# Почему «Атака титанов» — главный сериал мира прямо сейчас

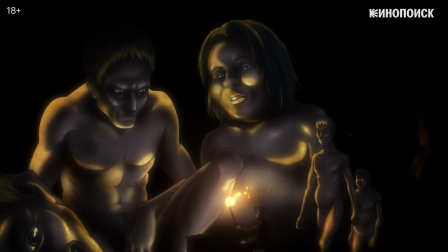Крохотные или достигающие 20 метров, похожие на людей, но наделенные порой жуткими деформациями.
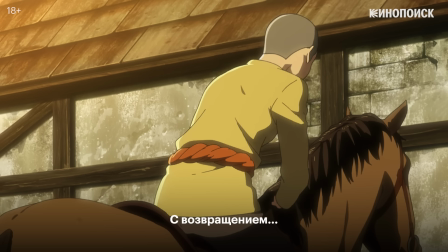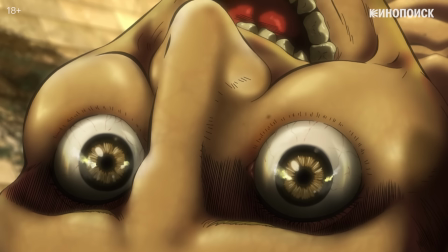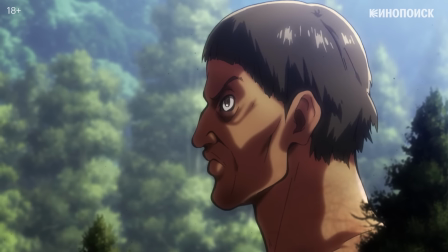Их природа кажется полностью иррациональной.
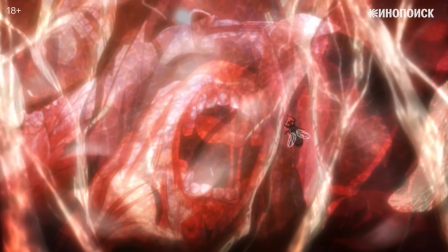У титанов нет гениталий, а съеденных людей они вскоре отрыгивают, чтобы освободить желудок для новых.
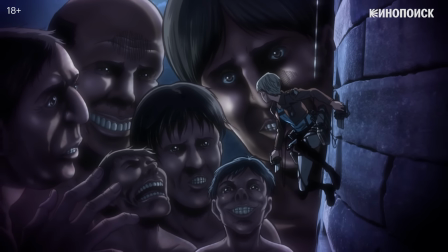Их жестокость подобна непосредственности, с которой дети убивают насекомых.
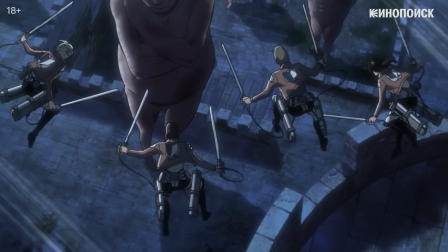Хрупкость человеческой жизни подтверждает и сюжет. От смерти не застраховано большинство персонажей.
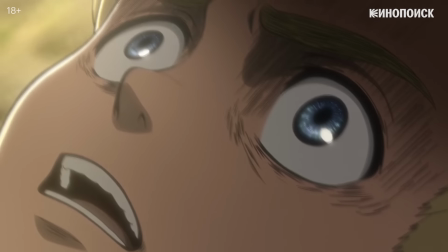Именно беспокойство за любимых героев поначалу приковывает к истории.
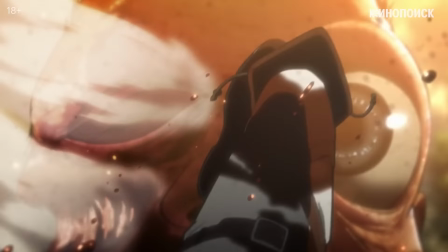Один из самых запоминающихся эпизодов второго сезона – гибель человека, которого раздирают на части титаны.
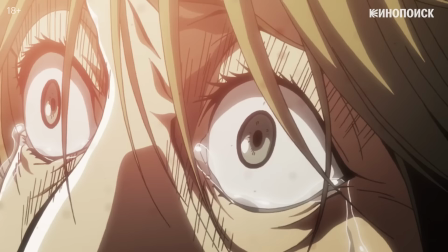Он плачет и молит о пощаде, нарушая стереотипы героической смерти воина, которая приходит в гордой тишине.
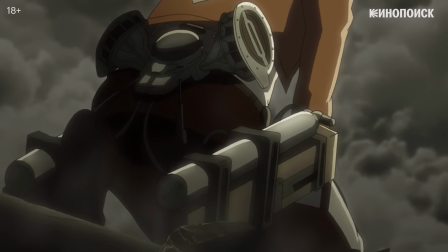Не сама кровавая сцена и графическая гибель, но одинокий голос человека и то, как это показано, производит оглушительный эффект.
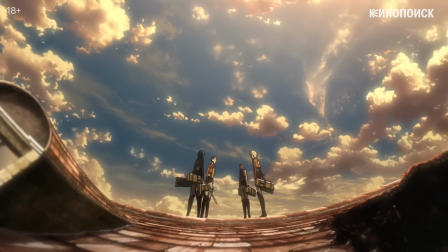С первых минут в сериале много неожиданных острых ракурсов, которые подчеркивают разность масштабов.
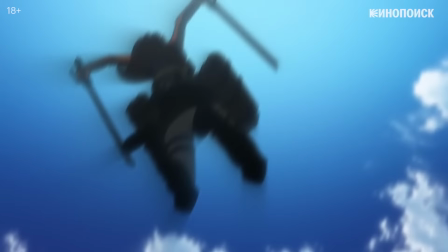Большой Эрен и маленькая травинка, юркие люди и массивы домов, грозная тень Титана и замершая толпа.
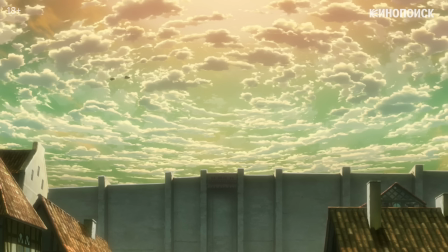Гладь неба пересекают птицы, которые в японской традиции сулят погибель.
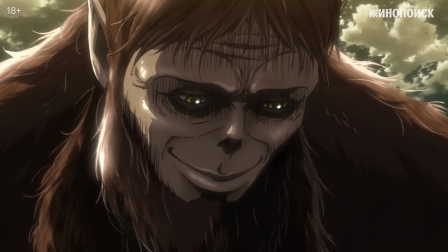Смерть неподвижна, на нее авторы взирают с бесстрастностью титанов. А жизнь хрупка и быстротечна, но не сдается без боя.
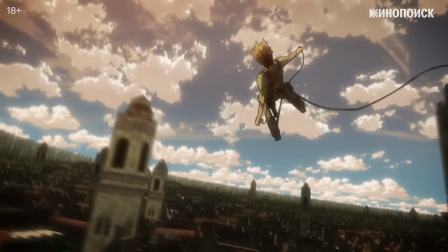В анимации студии Уит, которая делала первые три сезона «Атаки титанов», это особенно заметно.
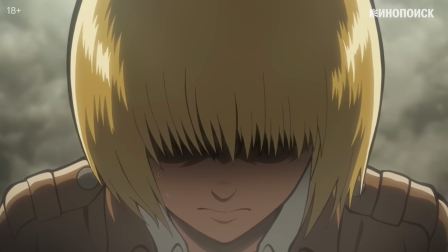Их работу полюбили за четкий рисунок с нетипично толстыми контурами и заметным разграничением света, тени и полутени.
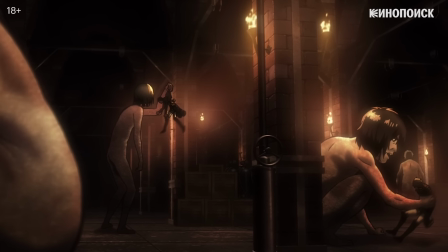Ради такого качества «Атака титанов», как и большинство аниме-сериалов, жертвуют непосредственно анимацией.
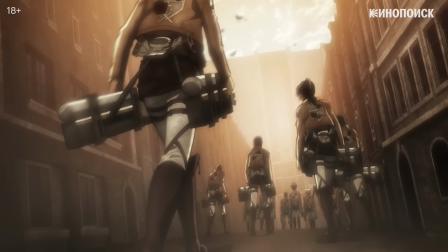Многие кадры статичны, а динамику им придают линейное движение камеры по листу.
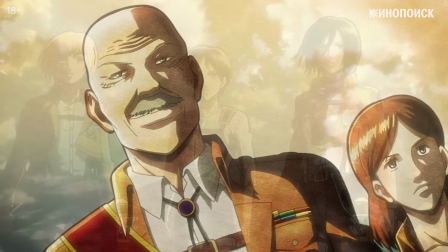Статика изображения создает эффект гравюры или памятника.
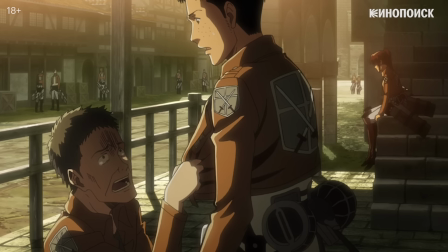Обездвиженные кадры подчеркивают тяжесть местной жизни, ужас и скорбь, которые сопровождают тех, кто вышел за стену и потерял
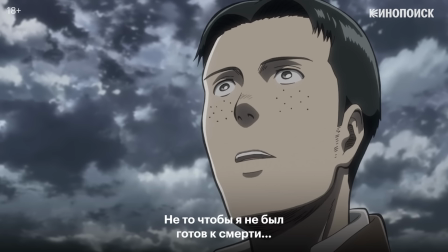товарищей.
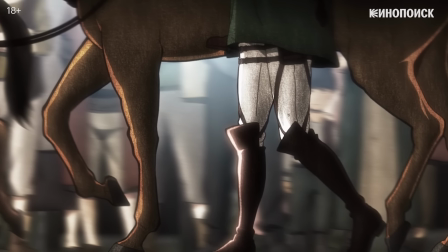Во многих сценах, например, когда из-за стены возвращается разведкорпус, кадры скорее озвучены, чем анимированы.
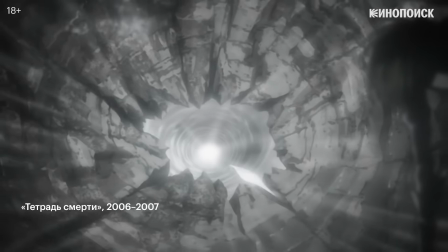Режиссер Тецуру Араки перенес из «Тетради смерти» любовь к загробному хоровому пению.
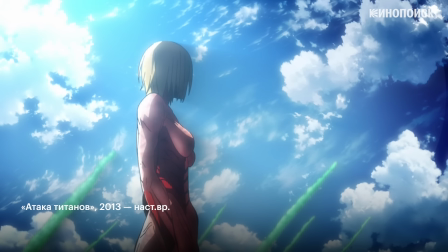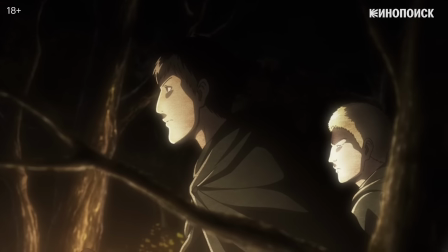А также много внимания уделил звуку вообще, как бы компенсируя визуальную скупость эффектом радиоспектакля.
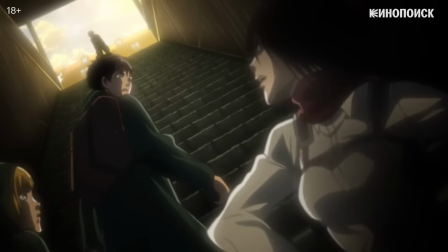Однако у саспенса в «Атаке титанов» много и других союзников. И в нужные моменты создатели переходят к стремительному экшену.
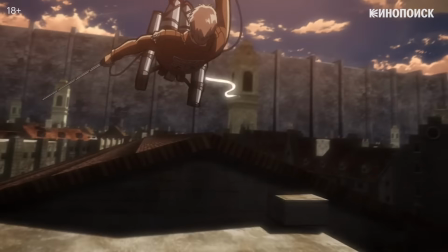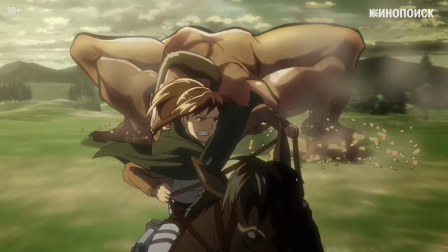Титаны, несмотря на габариты, ребята очень и очень резвы. Все бои в сериале крайне динамичны.
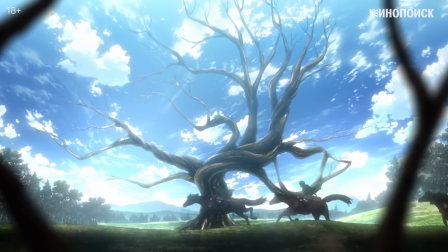Не в последнюю очередь потому, что люди передвигаются на специальных скоростных лошадях или при помощи устройства пространственного маневрирования,
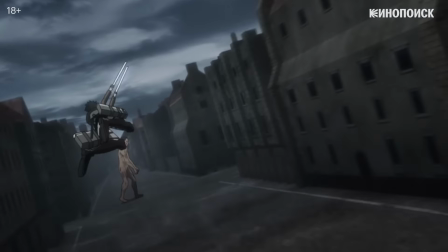которое позволяет летать с дерева на дерево или с крыши на крышу.
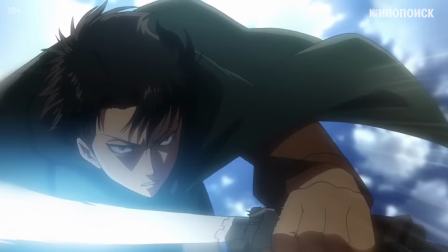Только в полете бойцы могут подобраться к затылку титана, где находится единственное уязвимое место чудовища.
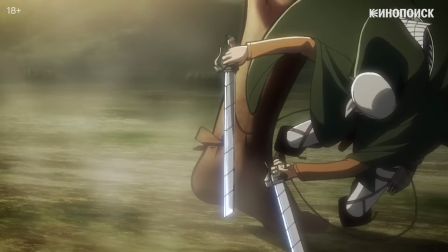Хотя перерезать ахилл тоже действенно. От поединка в полете захватывает дух.
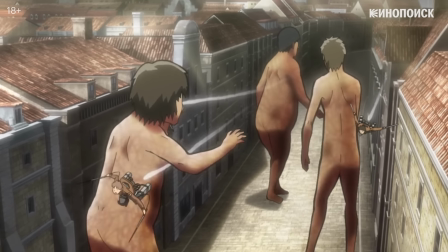Камера мечется вместе с разведчиками, показывая события из самого пекла. Во время полета она может давать вид от первого лица.
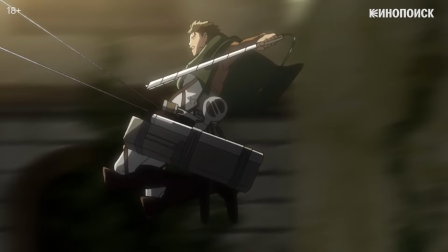Следить за героями со спины, сбоку или с земли, изменяя скорость и ритм сцены.
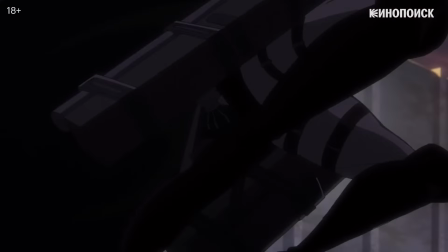Эффектнее только вихрь, когда разведчики в бою прокручиваются вокруг своей оси.